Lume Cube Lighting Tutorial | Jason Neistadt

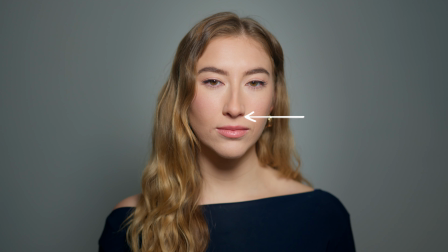4:09 Now this adds contrast while keeping the face still evenly lit.
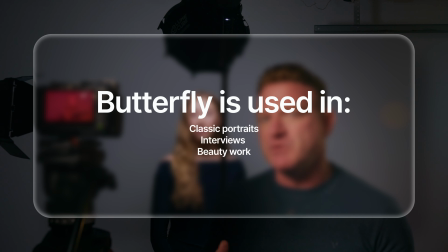4:13 You're going to see this type of lighting used in classic Hollywood portraits, lots of interviews, and beauty work.
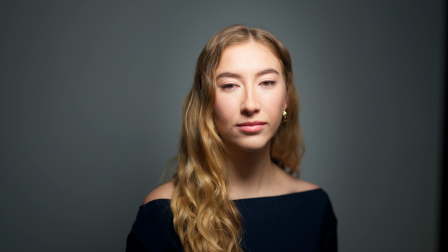4:19 You can see the cheekbones create their own shadows, which adds shape to the face, and because the light is angled downward, it's easier to control the spill off the background. Now, butterfly lighting does not work for every face though. People with really deep eye sockets can get heavy shadows under the eyes.
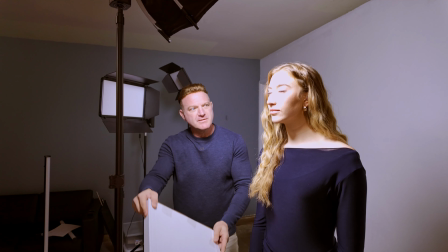4:35 If this happens, it's super easy to just grab a piece of white cardboard or a bounce card and place it below the face to fill those shadows naturally. Now next, let's talk about Rembrandt lighting. Now this is one of the most important lighting patterns to understand. Named after the famous painter Rembrandt, this lighting is identified by a small triangle of light that appears on the
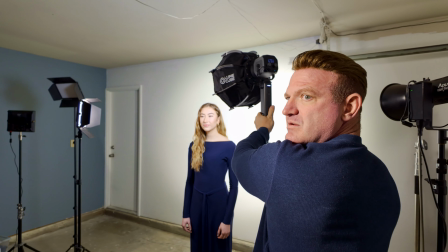4:56 side of the face. The light is placed about 45 degrees off to the side of the subject, and it's also angled downward. Now this creates a beautiful balance between light and shadow. Both sides of the face are visible, but one side is clearly dominant. Now Rembrandt lighting feels natural, cinematic, and dimensional. It's used constantly in film and television. If you're ever unsure about how to light a face, starting with Rembrandt is rarely a bad choice.
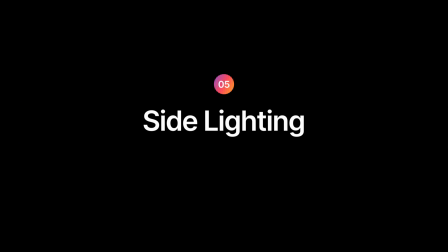5:21 Now, let's talk about side lighting. Side lighting places the light roughly 90 degrees from the subject.
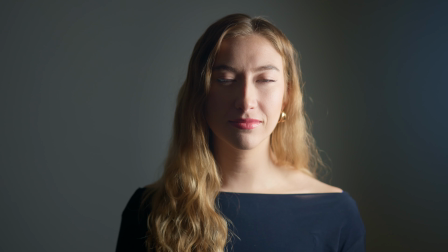5:28 Half the face is lit and half the face falls into shadow. Now this one really creates drama. Pure 90-degree side light can sometimes feel too harsh.
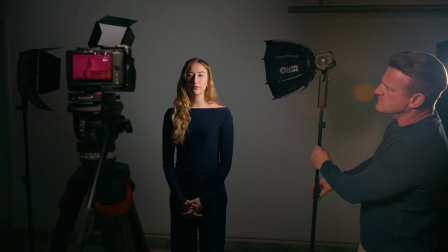5:37 So we can cheat it a little bit and pull the light slightly closer to the camera, around 70 or 80 degrees, and we'll get the same effect, but usually suit a little bit better.
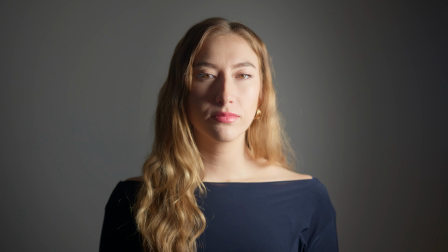5:46 Side lighting is really powerful, but this one should be used intentionally.
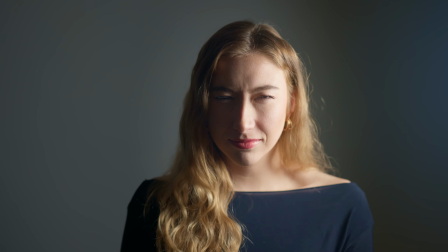5:51 It immediately suggests tension, mystery, or emotional conflict. Now, let's introduce a kicker light or an edge light. You can use these in combination with any of the lighting setups that we just showed you.
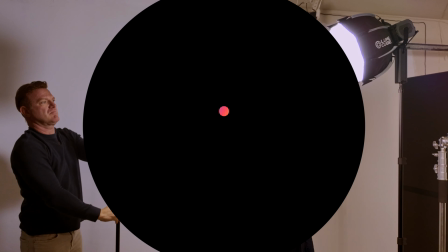6:04 A kicker light is placed behind the subject, usually between 15 and 45 degrees off axis.
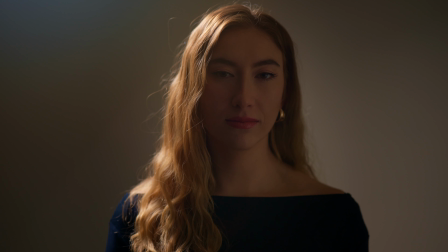6:11 Now this creates a highlight along the edge of the face, shoulders, and the hair. Kickers add separation and depth, and they also help the subject stand out from the background. They can be used on their own for really stylized looks, or you can combine them with a key light to enhance dimensionality. Now let's talk about a backlight. A backlight is placed directly behind the subject.
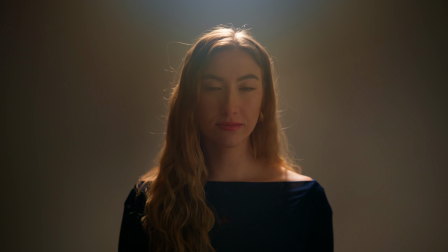6:34 This one creates a rim of light around the shoulders and the head, but it doesn't wrap around the face like a kicker light does.
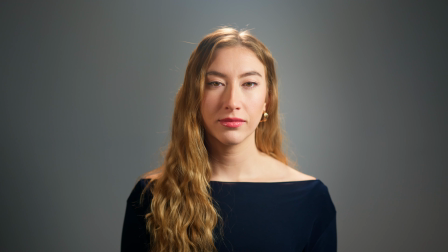6:41 Backlights are excellent for separation and creating atmosphere.
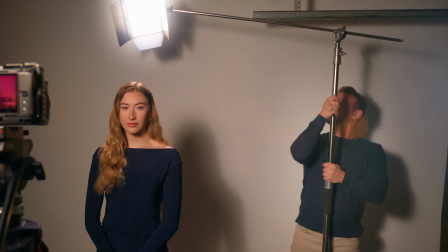6:45 Usually, the light is placed high and it's angled down to avoid lens flare, unless flaring is intentional. Here's some general direction tips. Most of the time, lights are placed high and angled down. This feels natural because we're used to light coming from above, like the sun or overhead fixtures. But rules exist to be broken. So sometimes you want to see the shadows on the wall.
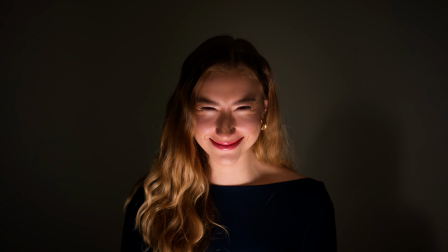7:07 Sometimes lighting from below is exactly what a scene needs emotionally. There are no rules that say the light has to be clean or realistic. What really matters is how it feels and the emotion that you're trying to convey. When you're watching movies, one of the easiest ways to understand lighting direction is to study the nose shadow.
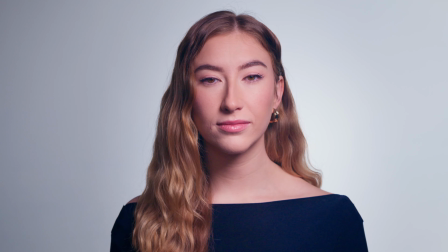7:25 That single shadow tells you where the key light is coming from. But here's the part most beginners miss. You have to remember that lighting is dynamic. That means that one single light doesn't have to be the same everywhere in a scene.
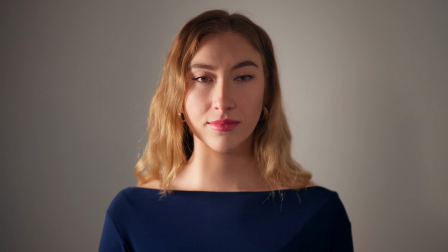7:37 One light can act as a key light for one actor, but also a backlight for another, and even a side light for someone else, all at the same time, depending on where they stand, how they turn, and how they move through space. This is why blocking and lighting are inseparable. As an actor turns their head, their shadows shift. As they take a step forward, the light direction changes. As they cross the room, that same light can feel completely different. Cinematography is not about scientifically recreating reality, it's about interpreting it in a way that supports the emotion of the scene. If the lighting feels emotionally right, then the audience will accept it, even if it's not physically accurate. They don't analyze where the light should be coming from.